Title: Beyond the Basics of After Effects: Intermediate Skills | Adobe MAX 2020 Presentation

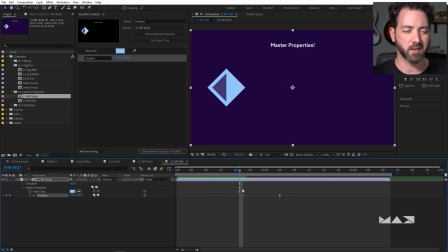So I'm editing the animation that's inside that pre-comp without having to actually dive inside it. And yeah, this is all super cool, but let me show you something even better. I'm just going to size this down, kind of move it up here, and then create a duplicate of this by hitting Control or Command D so that I have a second one.
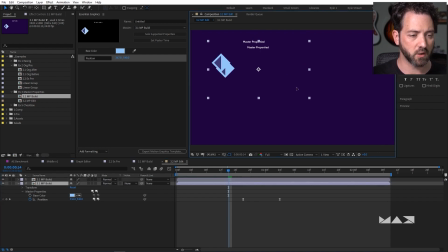I'll move this down here just so that you can see both copies. So you can see they're doing the same thing, same keyframes, but I can make this one be different. I'm going to change the timing on the second one here. And plus I could change the color on this one.
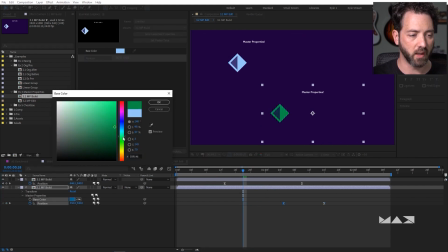Maybe we'll go with that. There we go. Wait a minute.
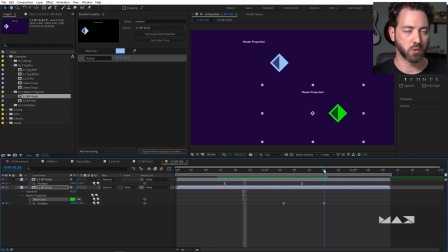So these are both referencing one pre-composition, but I've done two totally different things with them, and neither of them is messing with the original, right?
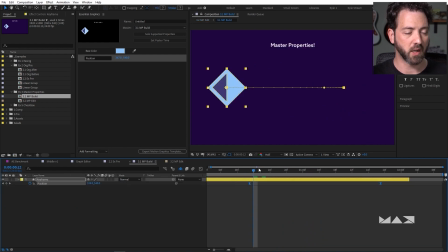Right. These are iterative. You can actually create iterations of a pre-comp using master properties.
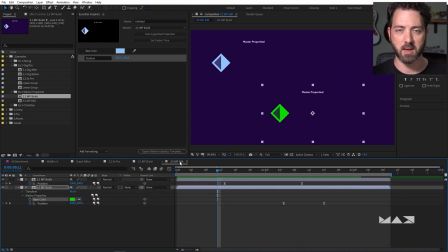So if you can think of a use case where you're going to use the same thing but in a couple different ways, like say titles or lower thirds, or coloring things different ways, or even if you just have one copy of a thing with some internal complexity and you just want to expose a couple keyframes so that you can align that time with other elements in your project,
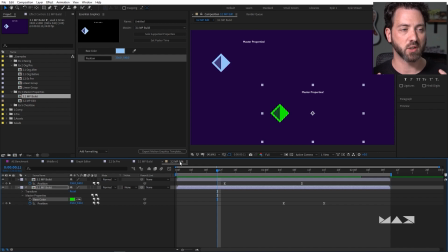master properties is such a huge step for your workflow. Just keeps you from having to jump back and forth a bunch of times, keeps you from having to make a bunch of useless copies of the same thing, right?
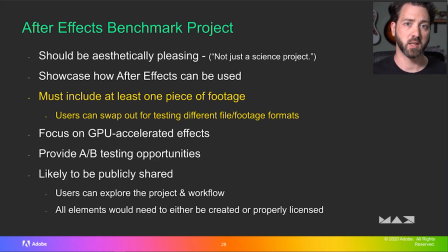It's awesome. Remember that one of the intents of this project is that a user can potentially swap out the video clip to test the performance of different footage formats. That means the included clip needs to be properly licensed, and also that the project still needs to look reasonably similar with other clips in its place.
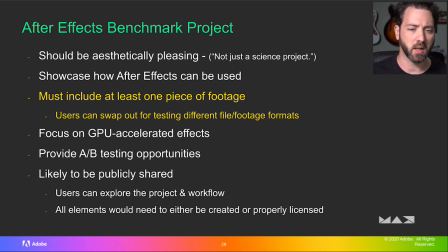I didn't have anything too specific in mind, but it turned out the small library of footage Adobe provided me with was mostly gardening clips.
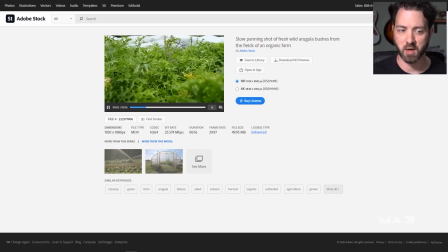Not exactly what I'd been thinking of, but this project is all about figuring out how to be creative within these boundaries. So I found this clip of a dolly shot past some arugula, which turns out to actually have a really nice motion and texture to it, and it's just the right kind of abstract.
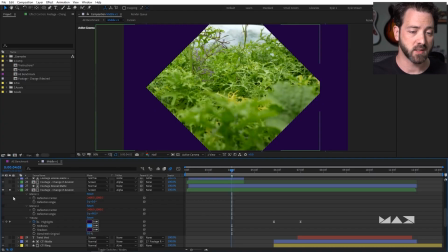I added in a few effects to give it a more trippy, kaleidoscopic look,
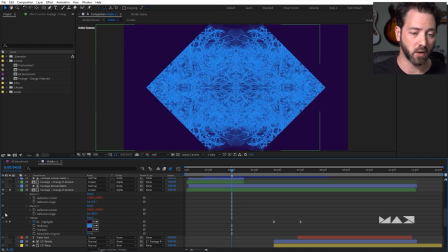and ended up using several copies of the footage, but all trimmed and cropped in ways that make it very prominent,
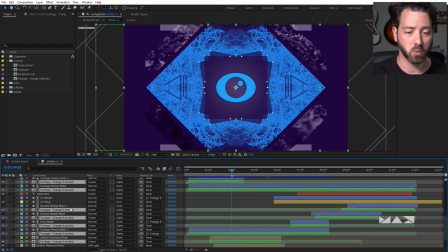but never really the star, which means that it still works pretty well with just about anything you might drop in here.
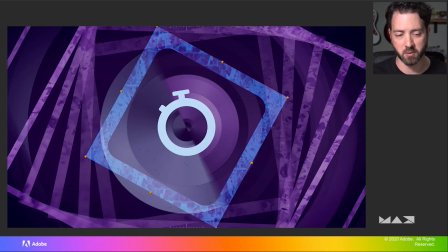I think this is a great example of taking an asset you might never have chosen originally and finding a new way of looking at it to turn it into something new and different.
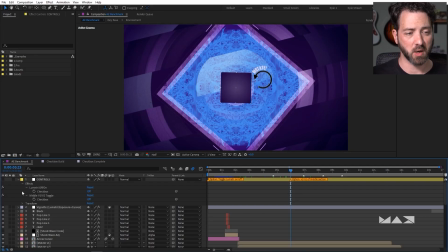One other cool feature in this benchmark project is this control layer that actually has a couple on-off switches where you can toggle different color variations or different effects on and off.
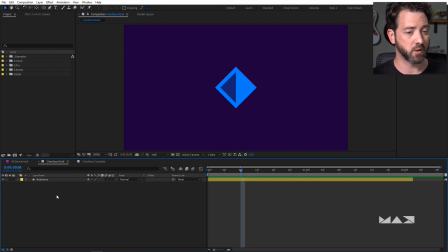Now, if you want to know how to do something like that, it's actually probably a lot easier than you think, especially if you're just working with opacity, which is the case here. So I just have one layer here and I've got my opacity revealed.
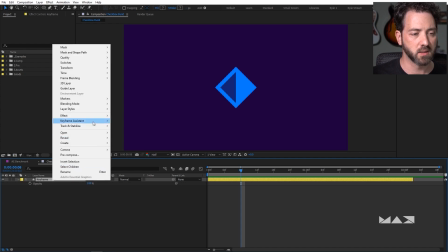I'm going to right click, choose Effects, Expression Controls, Checkbox Control.
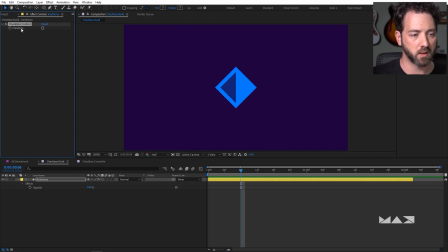That'll add that right here, and I could work with that up here in the effect controls or open it right here in the timeline as well. So the way a checkbox control works is just an on-off switch, which means it's actually a binary switch, 0 or a 1 in computer speak, right?
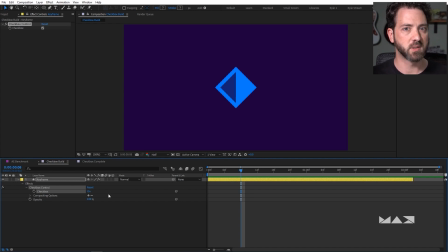And if you remember back to like 3rd grade math, anything times 0 is 0, and anything times 1 is itself, okay? So if you want to make a nice flexible on-off switch that actually still lets you adjust the property, all you have to do is create a quick expression here.
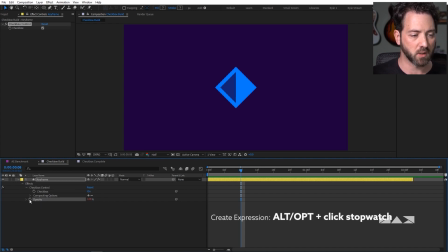I'm going to Alt or Option click this stopwatch to create an expression,
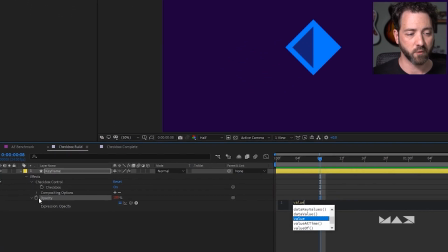and I'll type value, which references the original value of the property without the expression.
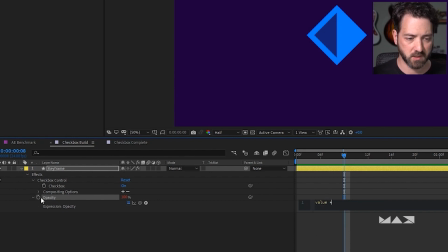And then I'll say times, this little asterisk key here. And then I'm just going to use this little expression pick whip here, push that right up to the checkbox control.
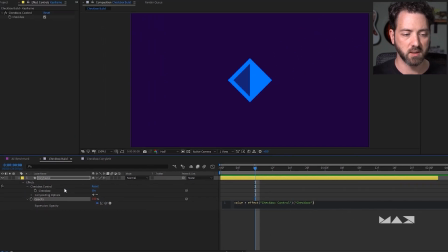So now it's taking this value, whatever it is, times either 0 or 1, okay?
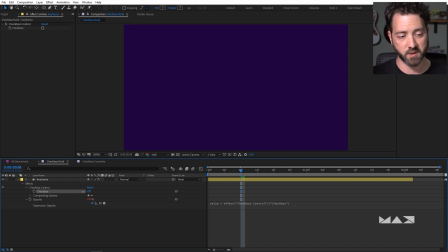So if this is off, it's going to always be 0. If this is on, it's going to always be whatever the value is.